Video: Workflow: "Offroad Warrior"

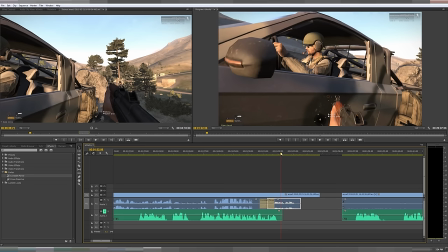20:27 Liked it, but it needed some slug at the end. It just didn't flow right to me. Like the sort of breath before cutting to the next bit.
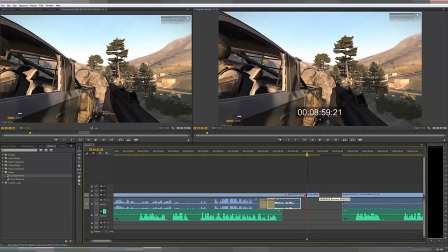20:36 Wasted 100 bullets.
All right, I like that much better. So I'm going to give it a better listen now.
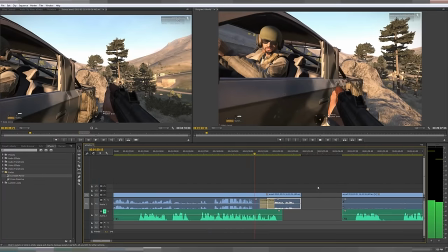20:45 Anybody got an airstrike handy? So we just wasted 100 bullets.
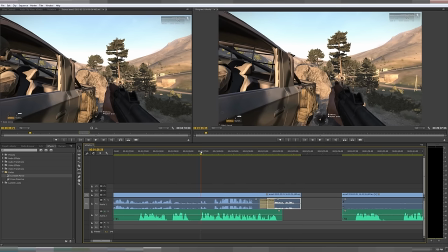20:50 All right, and now I'm going to listen with my microphone unmuted.
Like, they're not moving.
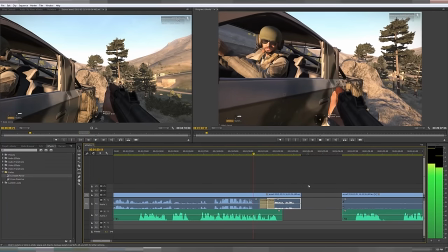20:56 Command's not doing anything. Anybody got an airstrike, like, they must not be able to hear any cracks or fucking all. So we just wasted 100 bullets.
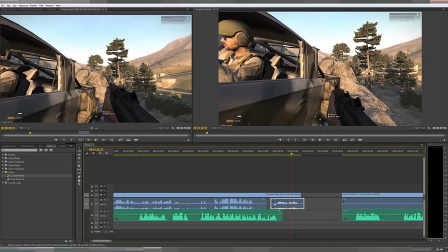21:01 Okay, I don't like that, actually, now. Because he's just speaking too quick. It's, like, unnaturally quick. So I'm going to do it again.
Hear any cracks or fucking all. So we just wasted.
Okay, that one doesn't work because you can just hear right here that he's starting to laugh.
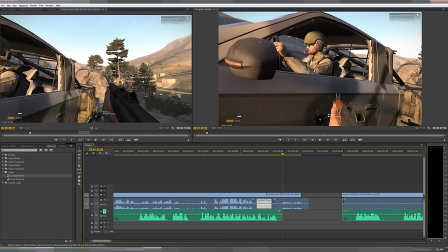21:22 So that doesn't work. But I think the laugh is on this clip, so we could just smidge the transition over like I did there.
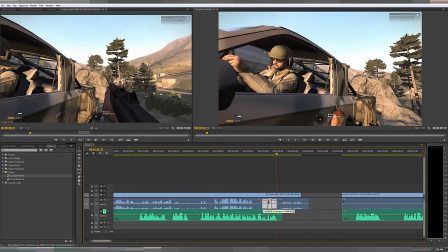21:31 Okay, I need to make it shorter because now it's starting to break into this part.
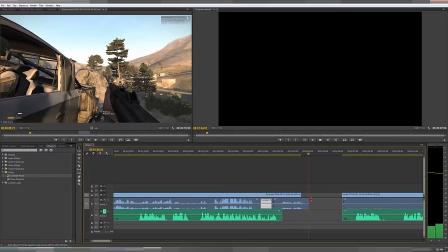21:41 So we just wasted 100 bullets.
All right, that's good. That sounds great. So I'm going to unmute and give it a good listen again.
Like, they're not moving.
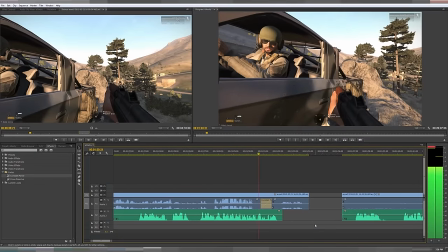21:52 Command's standing out. Anybody got an airstrike, like, they must not be able to hear any cracks or fucking all. So we just wasted 100 bullets.
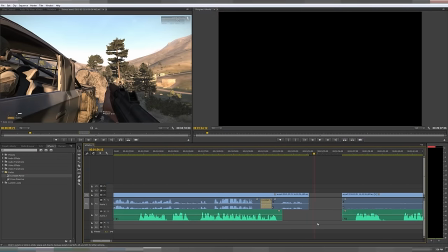21:58 Yeah, that's good.
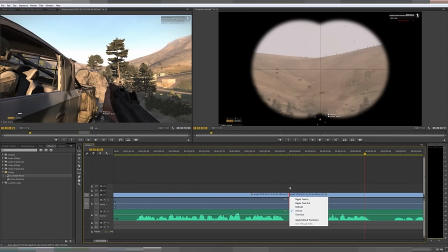22:04 Okay, I don't know. All right, so this one, I like the pacing.
The other one, right?
Sorry, I shouldn't speak while scrubbing over my own voice, or it's confusing, but here, give this a listen.
And the other one ran down. All right, the whole second squad's moving. So down.
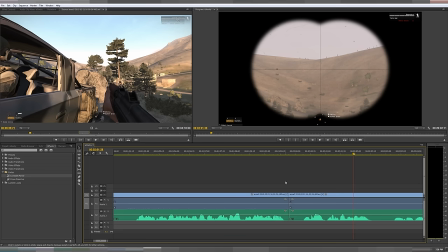22:21 I like the sort of pacing right there, the pause before I speak again, but I don't like the cut of the video. So what I'm going to do is I'm going to roll edit the video. And what this is doing is it's not changing anything on either side of this clip.
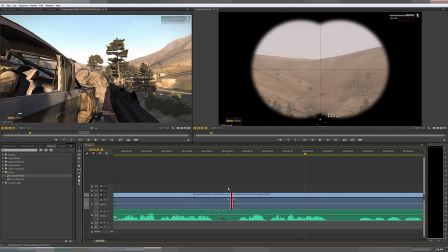22:40 It's just changing the timing of the transition, or excuse me, the cut. So I'm going to give this a few watches and just find one that I feel flows nicely.
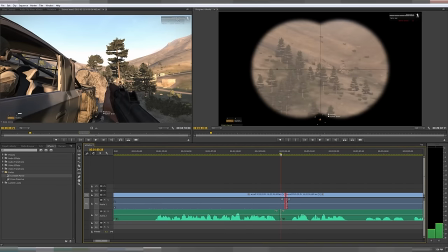22:52 Okay, so I like the timing there, but I don't like this wiggle here. So how should I fix that?
10, 11, 12. So there's at least two.
So what I'm going to do here is, You'll see it betrayed by down here in the bottom left.
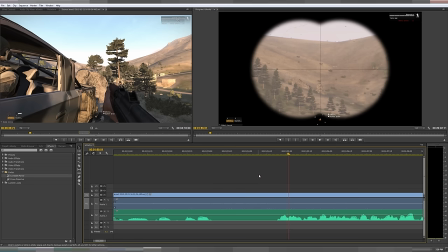23:11 It's saying that I'm speaking, but that's so, like, inobtrusive and out of there that you won't really notice it if you're not paying attention, which if you're probably paying attention, you're probably watching this area and not the bottom left.
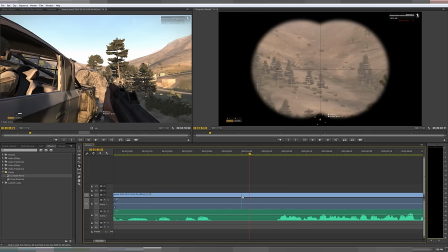23:25 So what I'm going to do is I'm going to put a cut here, do a ripple trim. Ripple, what it does is it trims the clip and then just everything is sort of, you know, follows that.
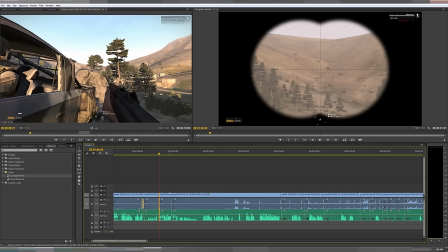23:38 It ripples. The time code change here ripples to here, to here, to here, to here, to every single other clip in the timeline, in the sequence. So now I'm going to give that another watch.
11, 12.
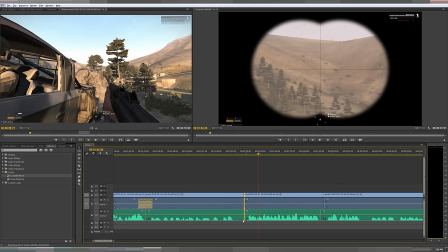23:54 So there's at least two.
So I like that pause. That pause between these two microphone soundtracks. And that noise is a bell that I keep to keep me focused.
So, 12. So there's at least two.
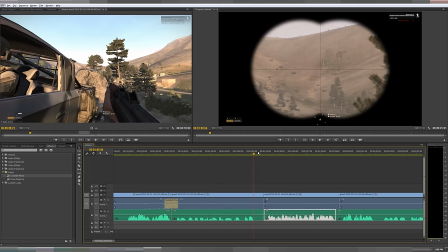24:13 I like the pause between these two now, but this jump there looks pretty awkward.